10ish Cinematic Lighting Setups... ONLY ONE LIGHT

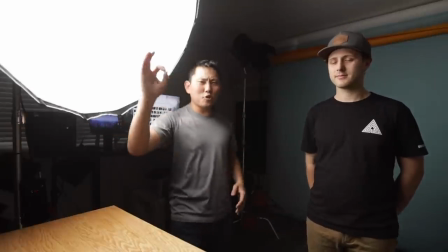[3:46]
Now we're going to go for the Rembrandt effect, which is going to be a little bit more dramatic So I'm just going to take this and slide this over even just
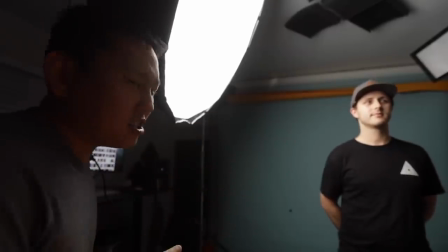[3:54]
moving the light like a foot or so It can make a pretty big difference on how much shadows it casts on his
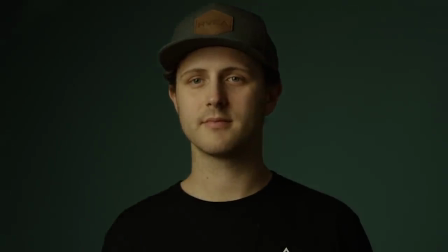[3:59]
face This is a pretty frontal here But as I slide it back you just start seeing more of those shadows and depth being
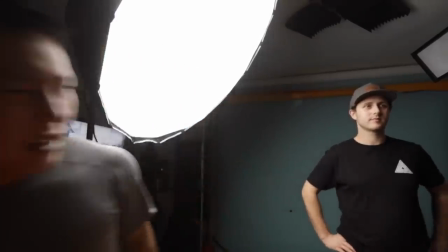[4:05]
created So you can always slide it back and forth and find your sweet spot if you notice on the opposite side of my face There's kind of a little triangle
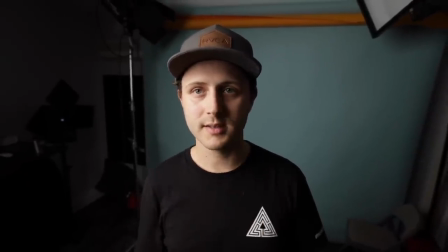[4:13]
underneath the eye on this upper part of the cheek Now that's called a Rembrandt because in his paintings, that's what he would do.
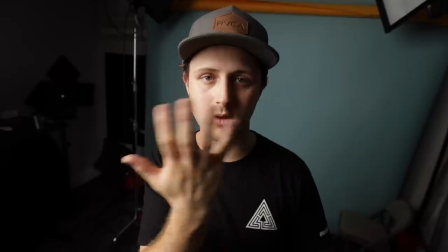[4:20]
He would paint it so that there was a little triangle of light on the opposite side of wherever the main lighting source was coming from.
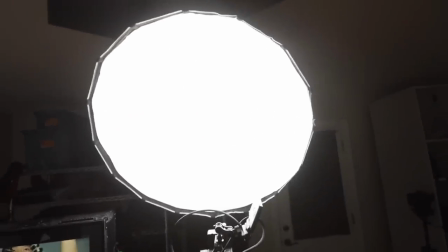[4:28]
So we got our camera and right above the camera is that light. Look, I lost some weight.
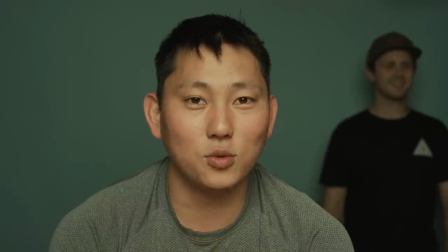[4:33]
I didn't actually lose weight in the last few minutes,
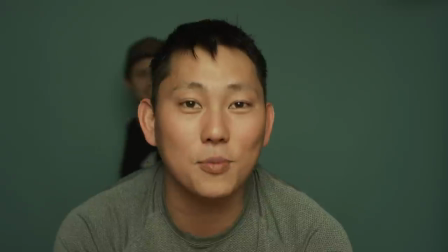[4:36]
but it definitely looks like I lost weight because it kind of just like cleans all this up and just takes all this and shaves it down with the sculpting of the light. Yeah, so essentially what we're trying to do is to create this beauty lighting effect with this light centered frontal up high So where you really see the difference is in the face if you look at where are the shadows falling if you look at his neck right now There's this really like kind
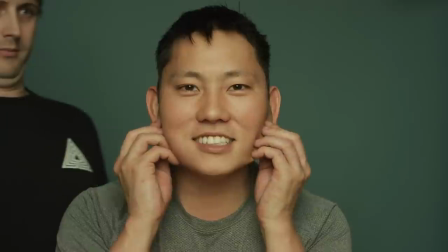[5:00]
of pleasing shadow hide that double chin Heck yeah, and all this chunk right here all this chunk hidden with shadows.
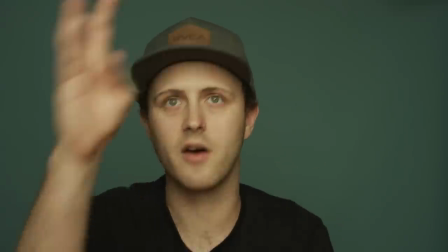[5:07]
I love it It's very flattering with this softbox You know, everything is smooth.
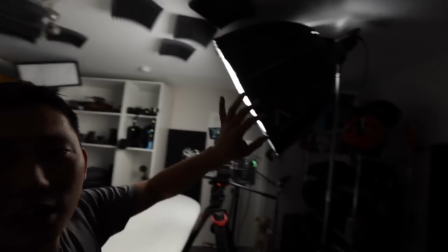[5:13]
You get a shine in both eyes so you can see the color of my eyes. So we got that beauty light from above and if it's too contrasty,
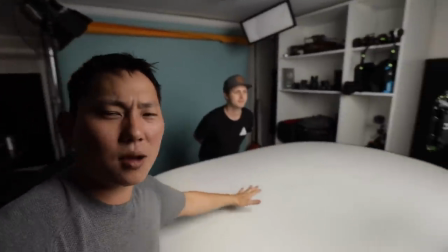[5:20]
you're getting too many shadows and it's a little bit too much, another common technique is to put a bounce card underneath.
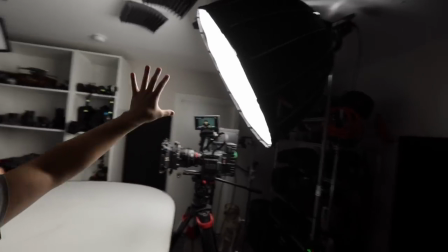[5:27]
So first you're getting most light coming in from above, coming straight down to Eric's face.
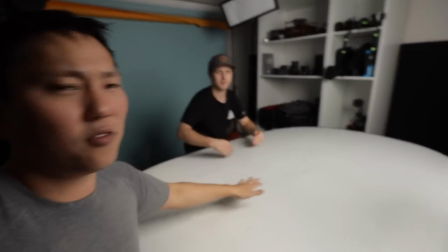[5:32]
And then you have an additional throw that's just gonna add a little bit of fill because this light is gonna bounce off this
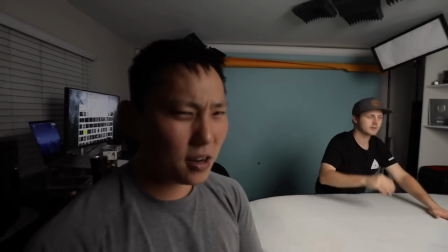[5:38]
paper and kind of just fill in a little bit of that underside if it's too contrasting.
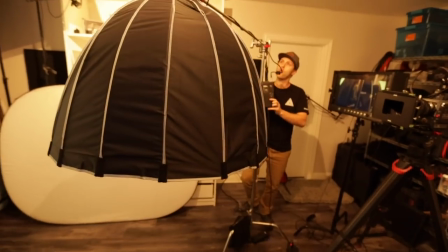[5:44]
All right, so we're gonna switch over to our next lighting setup where we're gonna do an overhead lighting setup.
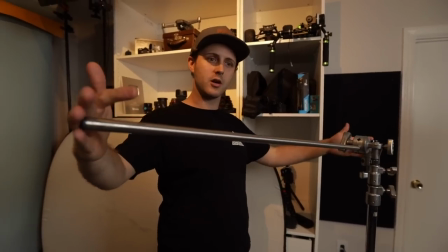[5:49]
This is a C-stand, 40-inch arm. If you're gonna do this, just be careful.
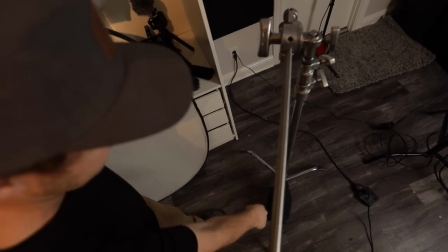[5:53]
One major rule of using a C-stand, big leg with the bag on it and the arm are in the same direction.
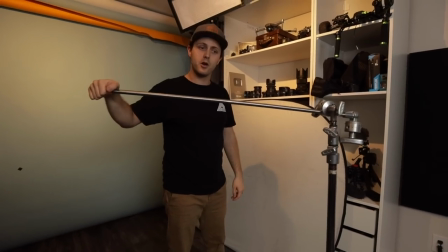[6:00]
If I twist this, right, say you have a light on here and the stand's not falling over, but as soon as you pull this bag, this thing's gonna fall.
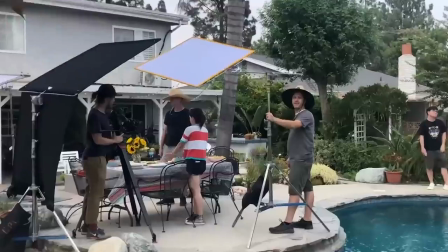[6:09]
Then you're talking about hurting the equipment, hurting yourself, we don't want that.
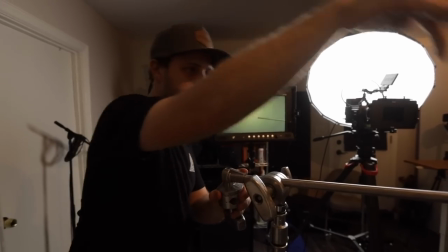[6:13]
Another thing is if you look at this grip head, you want the weight to be falling in the same direction as the grip head tightens.
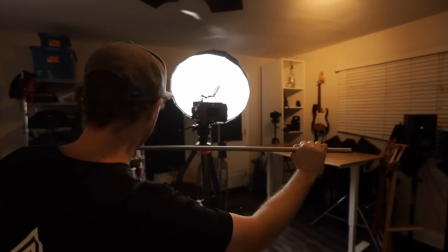[6:21]
Reason being is the more that it pulls down, ideally it tightens at the head.
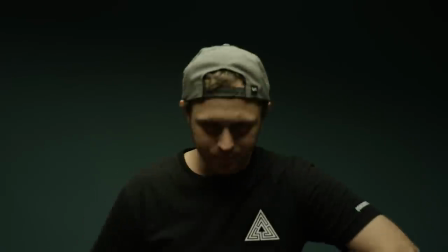[6:27]
Oh man, I actually really like this one here. The most iconic film I could think of that kind of utilized this lighting a lot was Godfather.
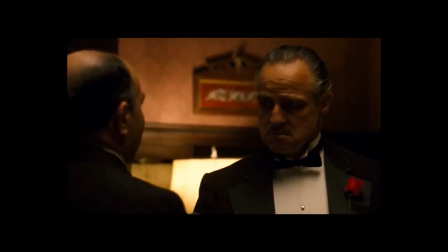[6:34]
In fact, there's a story that talks about, when Marlon Brando was on the set of The Godfather, executives were like, why can't we see their eyeball?
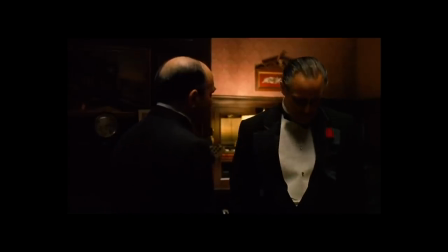[6:42]
You know, it's just dark circles around their eyes, why? The DP's response was, well, that's their character.
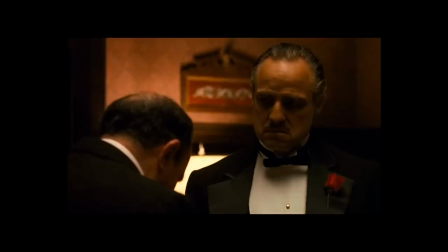[6:47]
It's this dark, sinister character, so that's what we're trying to do.
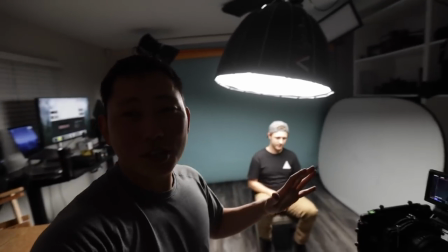[6:51]
One of the trickier setups to get into, but definitely looks really cool, and it's still the soft box just coming straight down on him. You definitely have to be cautious of how the shadows are hitting the subject's face when you use a setup like this, and very,
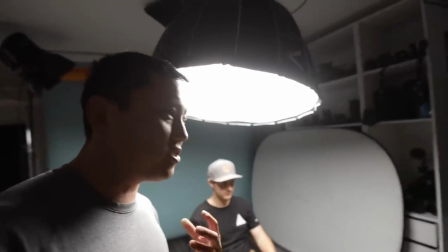[7:05]
very slight movements will make big differences on how the shadows hit his face.
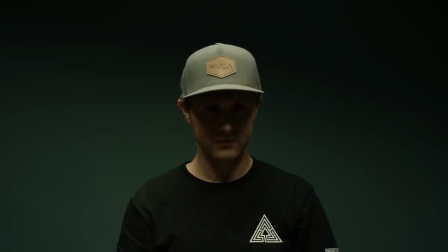[7:10]
Something as simple as a hat can cover just his eyes or his whole face just by a slight angle.
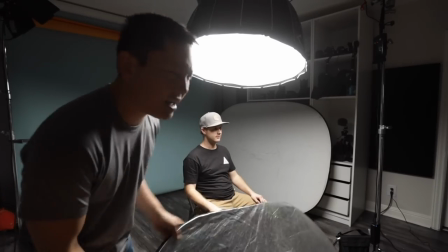[7:15]
Just like other setups, if it becomes a little bit too contrasty, you can balance it out by using either a bounce card or a silver reflectee.
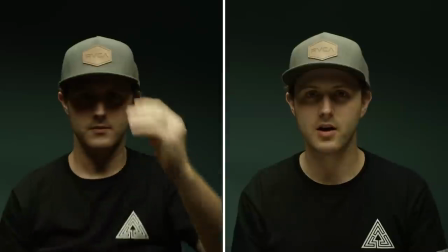[7:24]
Silver reflectee, that's the technical term, guys.
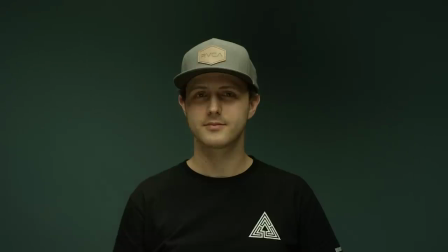[7:27]
Depending on how moody you want it to be, you can control a lot of that just with simple modifiers and reflectors and bounce cars.
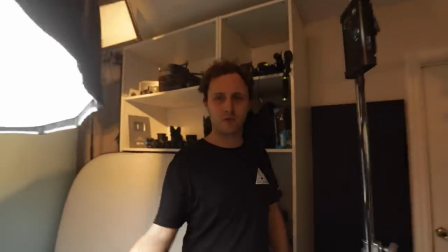[7:34]
So what we're gonna do is we're gonna swap this soft box out with the Fresnel, get a spotted beam.
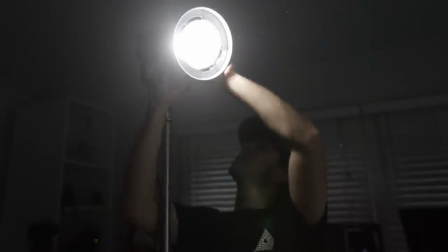[7:39]
We're gonna fog it up and so you guys can see what that looks like. I don't know the specifics of a fog machine and a hazer, but a hazer typically comes out softer and less like a cloud. So it's more of like an atmospheric thing. And this is a hazer I got, I think it was around 300 bucks or something like that. But the industry standards is a DF50. And I heard the difference between this and the professional DF50, which I think is a couple is that the DF50 can break apart all the little particles, so you don't really see particles floating around on camera. All you do is just see like an atmosphere, so if there's lights coming through, you see a beam of it,
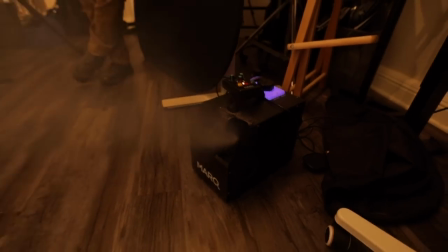[8:14]
opposed to cheaper hazers like this one, where you might see some particles floating around, because the particle size of the haze is much thinner and smaller on a professional grade hazer. But I don't have one of those, so we'll plug this in for now. After it spits it out, but it might not always be broken up.
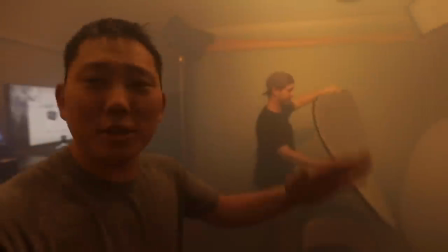[8:31]
So sometimes you have to like waft it. You don't want it to be too clumpy. So you got to break it up by karate chop. Kill those house lights. We're going to go dark. And here we go. Woo hoo.
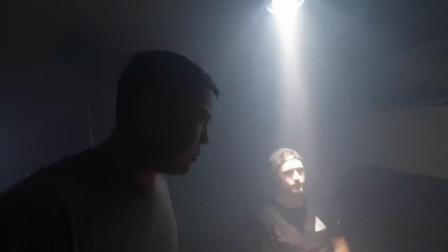[8:44]
You look like you're about to be abducted. Basically same setup as before, but just switched out with a Fresnel head.
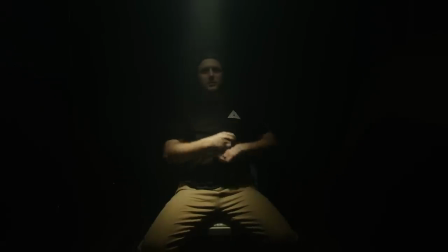[8:50]
And we got this hazer on. Might look like a little Bohemian Rhapsody.
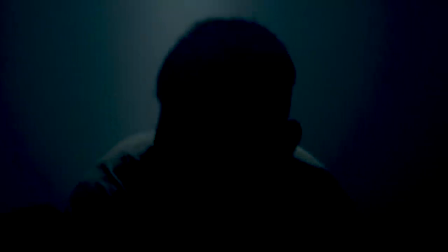[8:57]
So the nice thing about haze is you can create these beams of light. Whoa, that's weird.
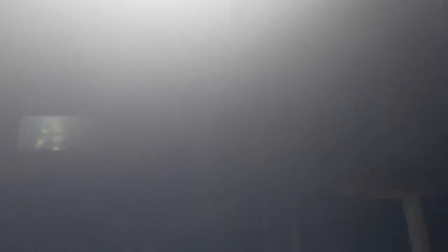[9:01]
When you're in this light, you can't see anything. The light on a Fresnel, directly behind the talent with a touch of haze. Oh! This should look pretty awesome. What are you doing with my rug?
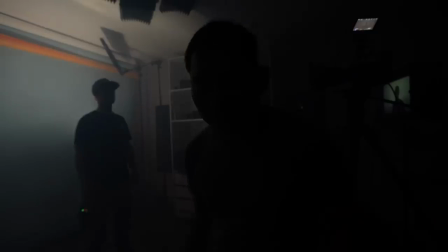[9:17]
I'm wafting. Eric is gonna do his rise from the dead scene. Here we go.
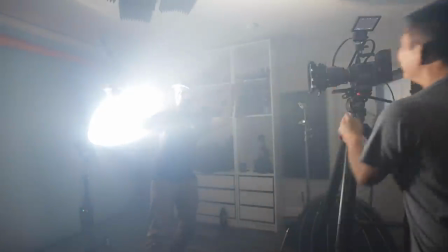[9:26]
I'm totally editing this into a music video. With music, this is gonna not seem so awkward.
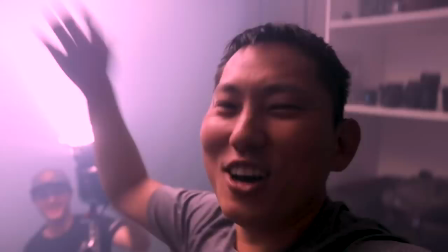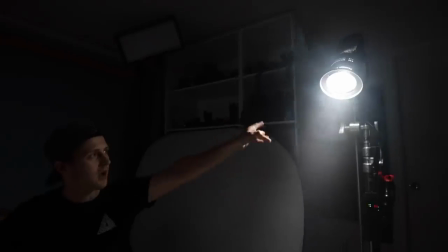[9:40]
So next we're gonna utilize a technique called skip bounce. We've got our Fresnel attachment on our Aputure 120D.
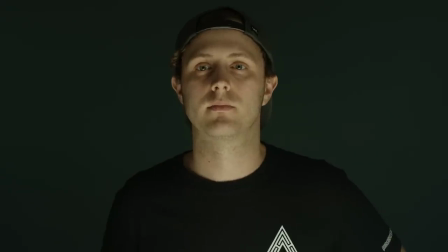[9:47]
Now I'm gonna bring in our white bounce. And we're now starting to get into some niche lighting where you're not gonna wanna use this technique all the time.
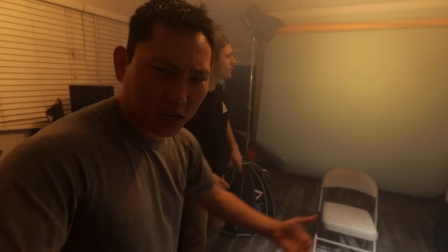[9:55]
Since the lighting is gonna be coming from below,
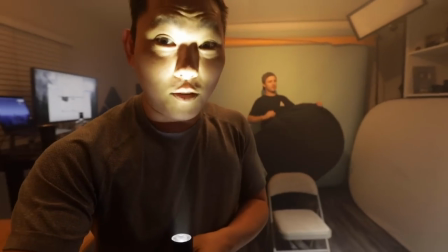[9:58]
it's gonna be very moody and almost kinda like this flashlight look from below, but you know, this is a little bit too much and crazy,
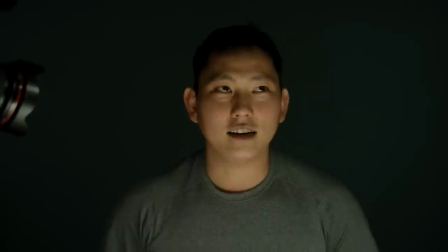[10:05]
so it's kind of a mellow version of that.
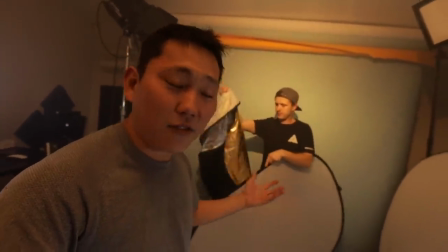[10:08]
But generally the same characteristics and feel you get from that kind of spooky unnatural look.
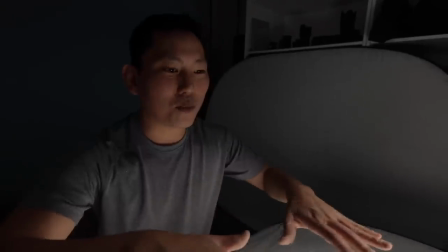[10:14]
But I have used this kind of lighting before in a techy space. We did a shoot for Boeing once and we had a bunch of panels that was supposed to be like graphic displays.
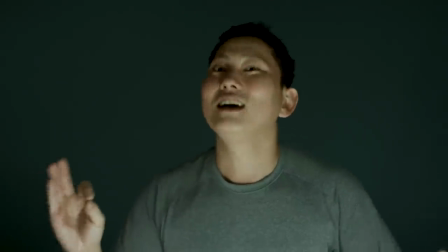[10:23]
So it can be used in a horror look, but it can also be used in like a techy environment where screens are naturally glowing up at you from below.
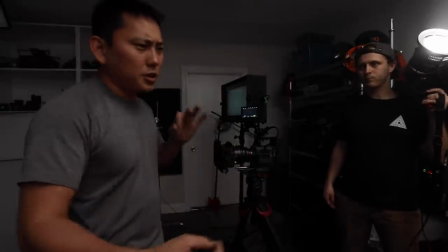[10:32]
Now another thing that you can experiment with to get a little bit creative is actually moving the light. A little bit difficult to incorporate into narrative, but sometimes for music videos, it just looks a little bit more dynamic without moving the camera.
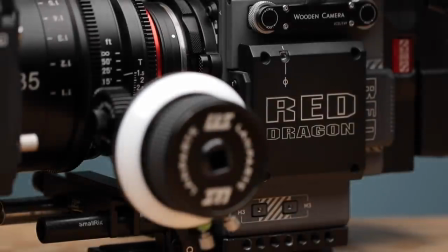[10:45]
But I've also used it for product shots where if you just slightly move the lighting around, it kind of creates this interesting feel. So what we're doing now is we're gonna try a silhouette. Key of this setup is to make sure that all the light goes onto the background.
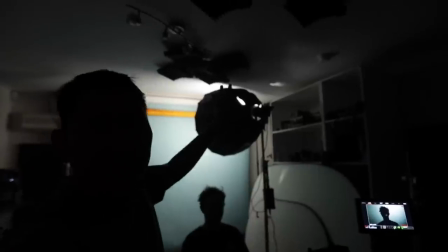[11:00]
You try to isolate yourself from that light so you're in a dark pocket and all the light is directed towards the background and try to limit as much bounce as possible on yourself.
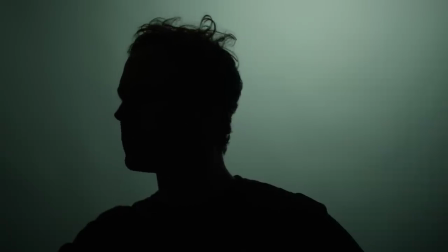[11:09]
Ultimately, we want this crisp, clean figure in our frame.
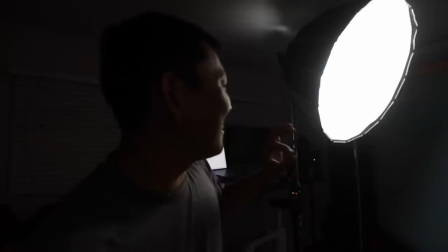[11:14]
That's how you really get a true silhouette. All right, so here's the pretty dramatic one.
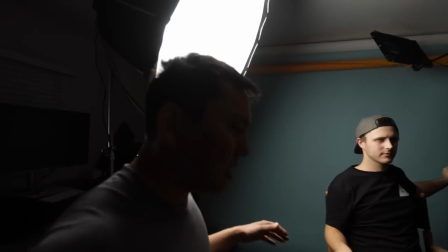[11:18]
This one's lighting that comes in straight from the side and we have our five in one reflector set to the black
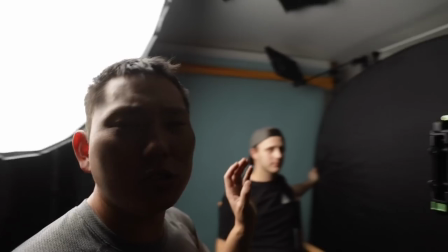[11:23]
side which is gonna catch all this light and basically reduce any sort of a reflection that was gonna come in from the side.
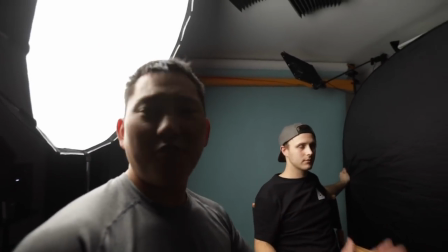[11:29]
So when we use the bounce side of this, it becomes a fill light, but then when we use the black side, it's a negative fill.
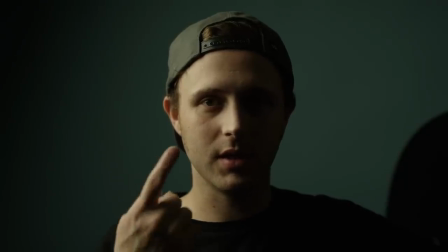[11:35]
It just absorbs all that light, making this angle very, very dramatic. Any sort of black absorbent material will work.
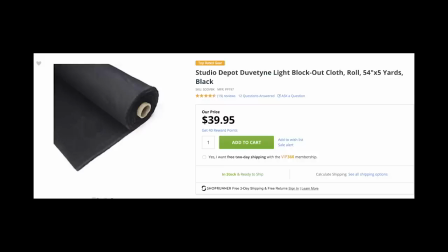[11:42]
Your five-in-one reflector will work. There's a typical type of fabric we use called duveteen or commando cloth.
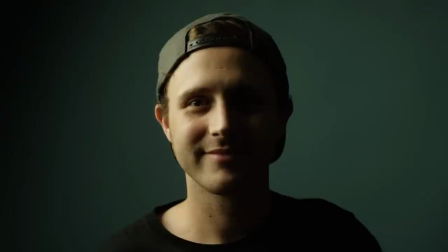[11:49]
And the reason you do this is so you can see some of the face, but you don't see all of the face. In doing so, you create a little bit of mystery.
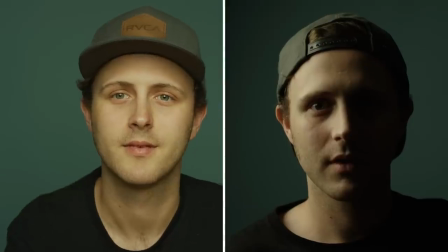[11:56]
So it adds a little bit of drama. So if you compare this to say, you know, a beauty light, you feel something different.